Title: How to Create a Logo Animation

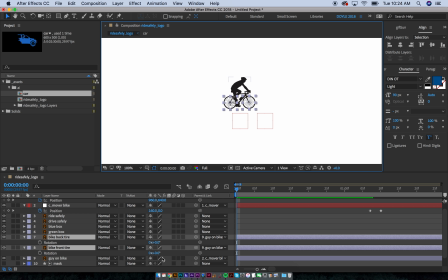If, you know, After Effects, just I'm using key frames and using masks, just using layers. real simple stuff so I'm gonna animate it I'll just do rotation I'll do a key frame here and I'll go out like I don't know 15 seconds and I'll just put a one I'll put like a two
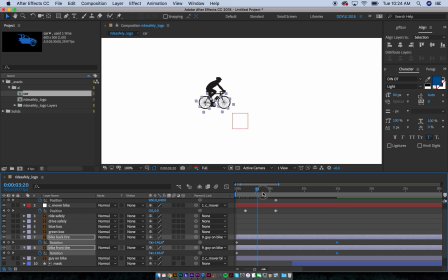here now that would that's gonna do we watch this if I do a preview it looks like the tires are moving now it moved back because see then that no moved him back and I don't want it to do that yet so I'm going to
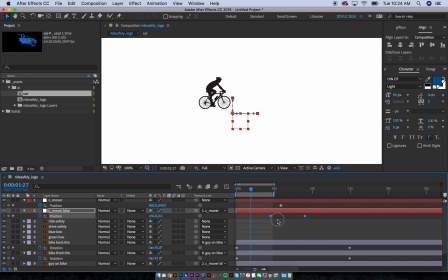take those keyframes and I'm going to move them out to here. Move this out to here. Oops. Move this out to here. Okay. And I'm actually going to make these wheels move faster. So to make them move faster, I will do more of a turn.
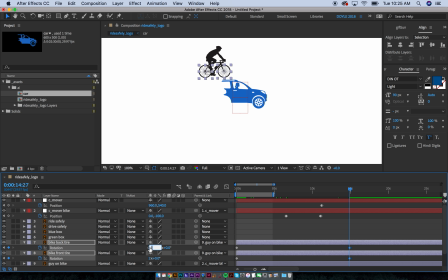So I'll do like five. Let's see how that looks. I wouldn't say that looks great by any means.
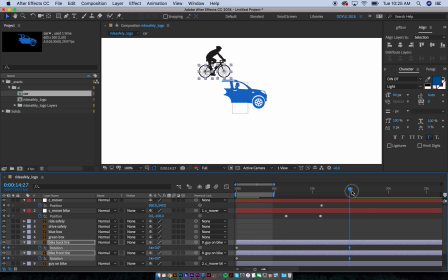I'll do i'll do two i'll do two again but i'll move it up maybe i'll do three let's see how that looks i can mess with that later on i'll just do like
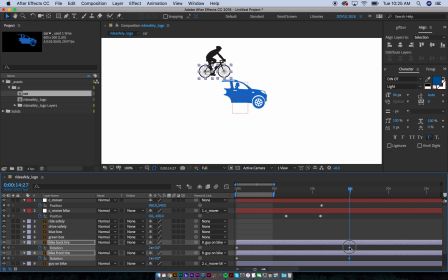two of these and i'll move these up because i don't think it's going to animate for that long
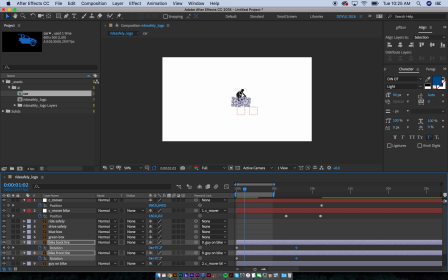all right so this guy's riding so we'll start off with this guy would be would be riding so let's just do some kind of fun thing with him so let's have him kind of scale
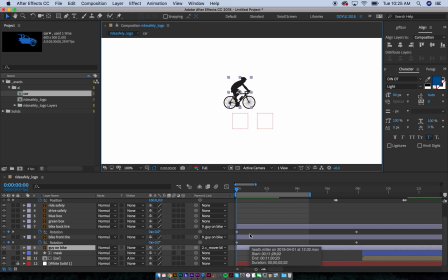in so I'm going to do a command S for scale I'm going to zoom in a little bit to another command S and another one here so again I'm moving forwards and backwards so I want him to end at 100% in scale but if I go back I want him to at
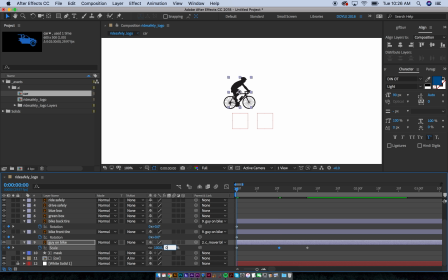this point be bigger and the beginning I'm hitting I to go back I want him to be at 0 now if I play see he's going to have that little zoom effect but it's really slow so if I select these and hold option and just drag the furthest one right he'll he'll pop
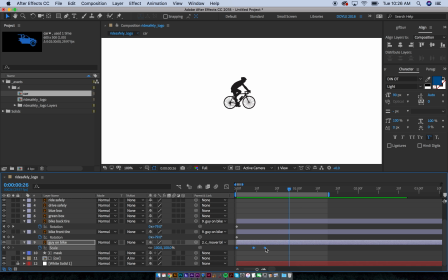in a little faster there we go i still want it to be faster let's see boom there we go and i also want to give it some finesse so i'm going to use this little graph key here and i'm going to add this i'm going to go back and it's going to add
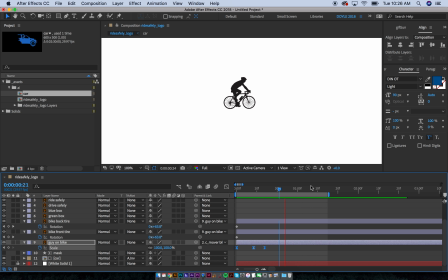yes he adds a little bit more life to it so he'd come in he's riding his bike so you want to have that show for a little bit so we want the
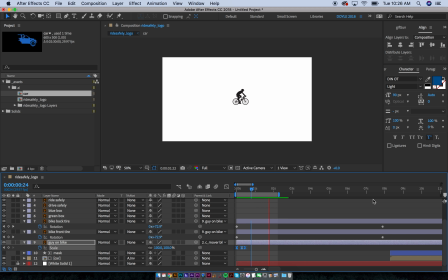audience to see all right there's a guy riding his bike and then i'd say about this point we'd have the car come in so if you if he's doing this for like five seconds that's just way too long and people have the attention span of a goldfish these days so you what you want to do is kind of have quick things but you also want the audience to see what's happening so we'd come
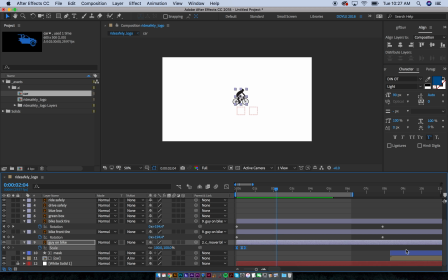in and then i'd say right about here i want the car to come in now what's going to happen is if i move the car back here's the car
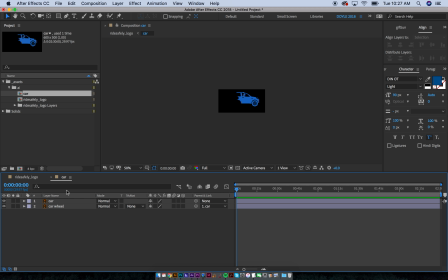and i also want the car's tire moving so let's go inside here and the car wheel let's give it a rotation and let's go out to here and do uh two let's see what that looks like that looks way too slow the car's going way too slow no car would go that
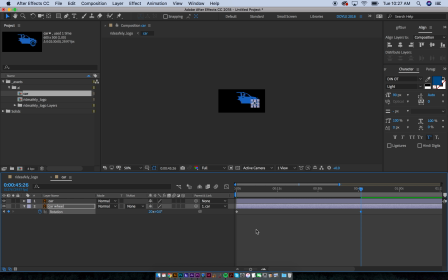slow let's do i don't know let's do 20 let's see what that looks like like end it's still pretty slow let's do 40 this is what animation is just finessing constantly all right that's fine so we'll have that
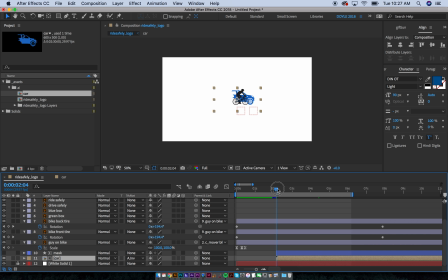now we're gonna have the car move in from where it is and one thing I forgot to do is I want to parent that mask that's hiding the car on the bike but I want to do it here so if I go to this point and now I want this this mask to parent on the bike
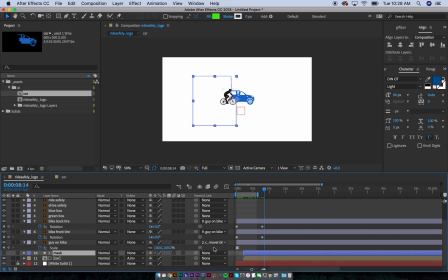and let's see what we'll do is I'll take this little pick whip and the bike guy on bike so parent him. So wherever this guy's moving, this mask is going to follow him. And you'll see why that's important in a second. All right. So we said around two seconds, we're going to have the car be introduced.